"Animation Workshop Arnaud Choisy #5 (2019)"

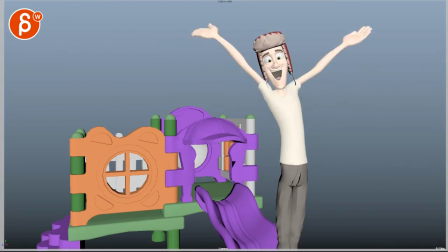253s
Wow. This. Wow. It's definitely better. Slightly concerned about the fast camera movement.
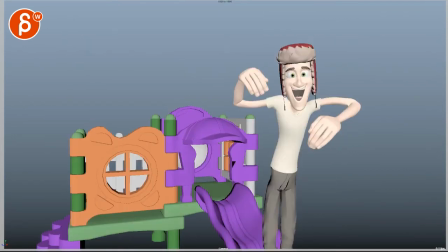261s
I know this is just in step. So but once we see a spline camera, it might just work with the whole energy.
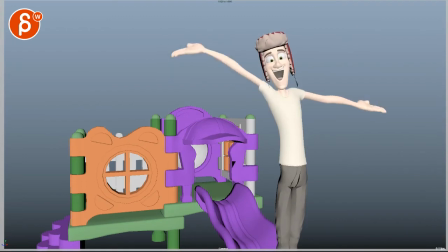266s
Wow. But I do like this. And I do like the offset. I do like the last pose.
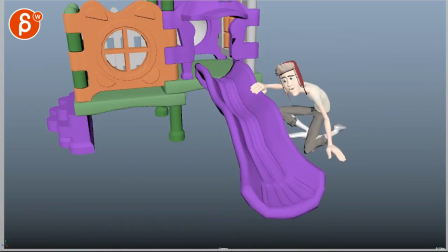271s
I think this works a lot better. So my main concern is mainly the beginning just feels very, very simple.
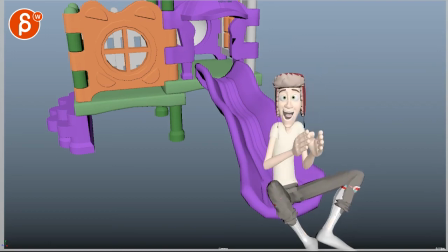278s
And I think you can, because you have great poses otherwise, I think you can absolutely pull this off and bring something a bit more interesting into this section, acting wise.
Wasn't that just magnificent?
It's a bummer that the clapping is so repetitive.
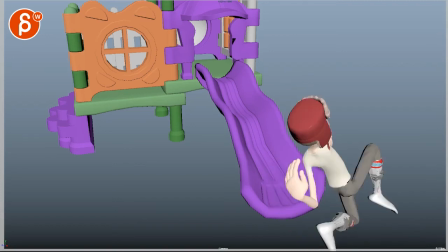292s Wasn't that just magnificent?
Yeah, it could be something where potentially he starts also with lower shoulders.
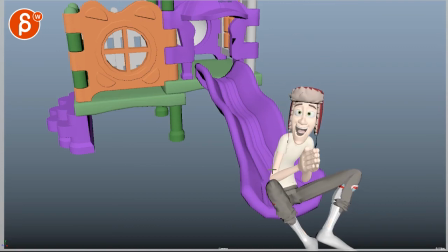302s
And then he does this whole, and then imagine, you know, going back, like I said, maybe the head up, eyes closed, and then the shoulders are up, and he's really in this, into this trance state of,
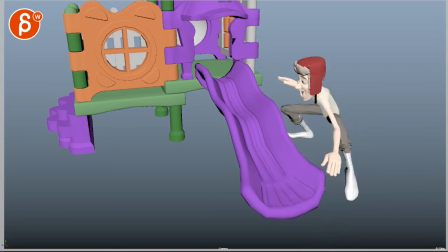312s
oh, this was so great.
That's magnificent.
And then gets into that. Something like that. So yeah, I wonder if you're already cutting things off, if you want to bring that leg down here,
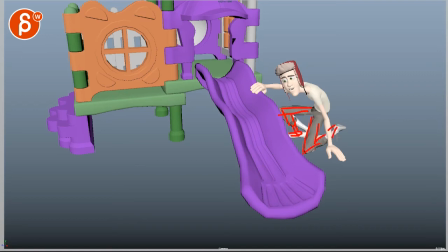326s
then we just cut off that thing, and that way we have a cleaner, just a cleaner silhouette there on that leg, so it's not going into this. It's not a huge thing, because we do have a color change, but I don't know, this could be a bit more comfortable. It's also pretty bent. Are you almost waiting for a foot roll?
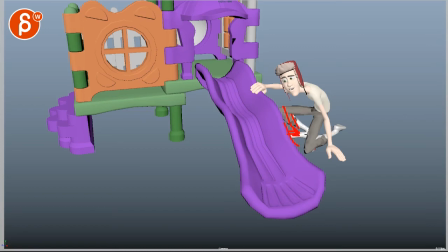343s
So this might just help with making this a bit more relaxed, and because of that, giving us a nicer silhouette and negative space there. Same thing with this arm, kind of grows out of there. I don't know if there's a way to potentially see just the bends of that arm there.
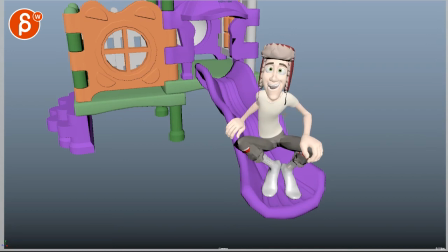359s I was worried it was getting a little dodgy in the middle part, but then that finale.
And then don't forget here.
And that finale.
He has the little.
That finale.
That, huh? Let me just scrub here. Finale. That part.
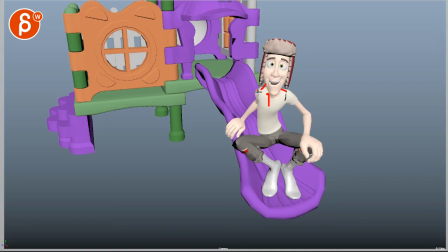376s
That could have a little bit of an up and a bit of a jump, a little shoulder thing. Like a little moment there. So that, you know, you can look out for that once you get into more refined work in terms of splining, right?
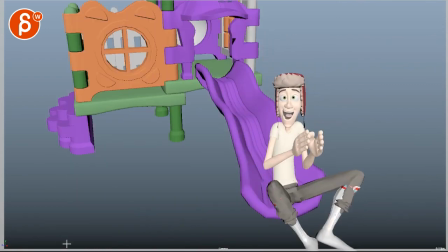390s
Because that's your next pass, spline and facial stuff. But anyway, that's it. Again, I don't want to, I hate to, again, change things and throw things out there. It just, I just want to give you my honest opinion that I felt like, oh man, that's kind of a bummer. Even though what I said, I felt like, I guess I
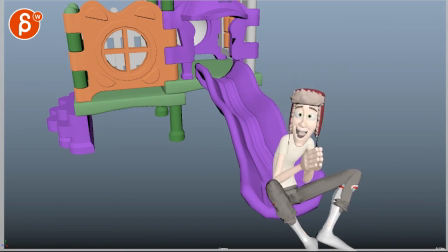403s
was wrong. And it's just, it's still too simple. I thought that's going to be enough of a contrast, but just the you know, the repetitive nature of the clapping shoulders up and always the same face doesn't help. So, but I don't think having facial stuff would be just enough.
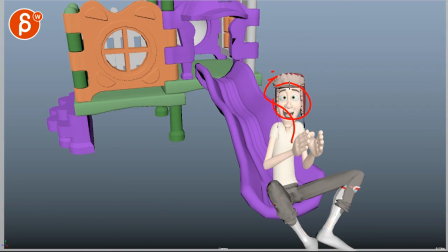418s
You might have to have a little bit of either you go down with a wavy thing where he does a little bit of acting with the head, or something potentially where, like I said, goes back, or something else that you can think of. Again, it's your shot, so I don't want to dictate things and, you know, make it my shot in a way.
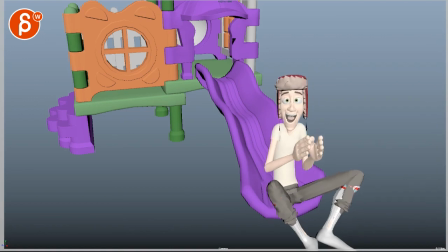433s
So anything that you want to add, let me know. You can email me, as always. We can have a little discussion about that. And that is it from me now. Thank you. All right. There's an email. You can sign up. You can start whenever you want. You can submit whenever you want. You get 16 submissions. Either way, a like and subscribe would be awesome. All right. Thank you.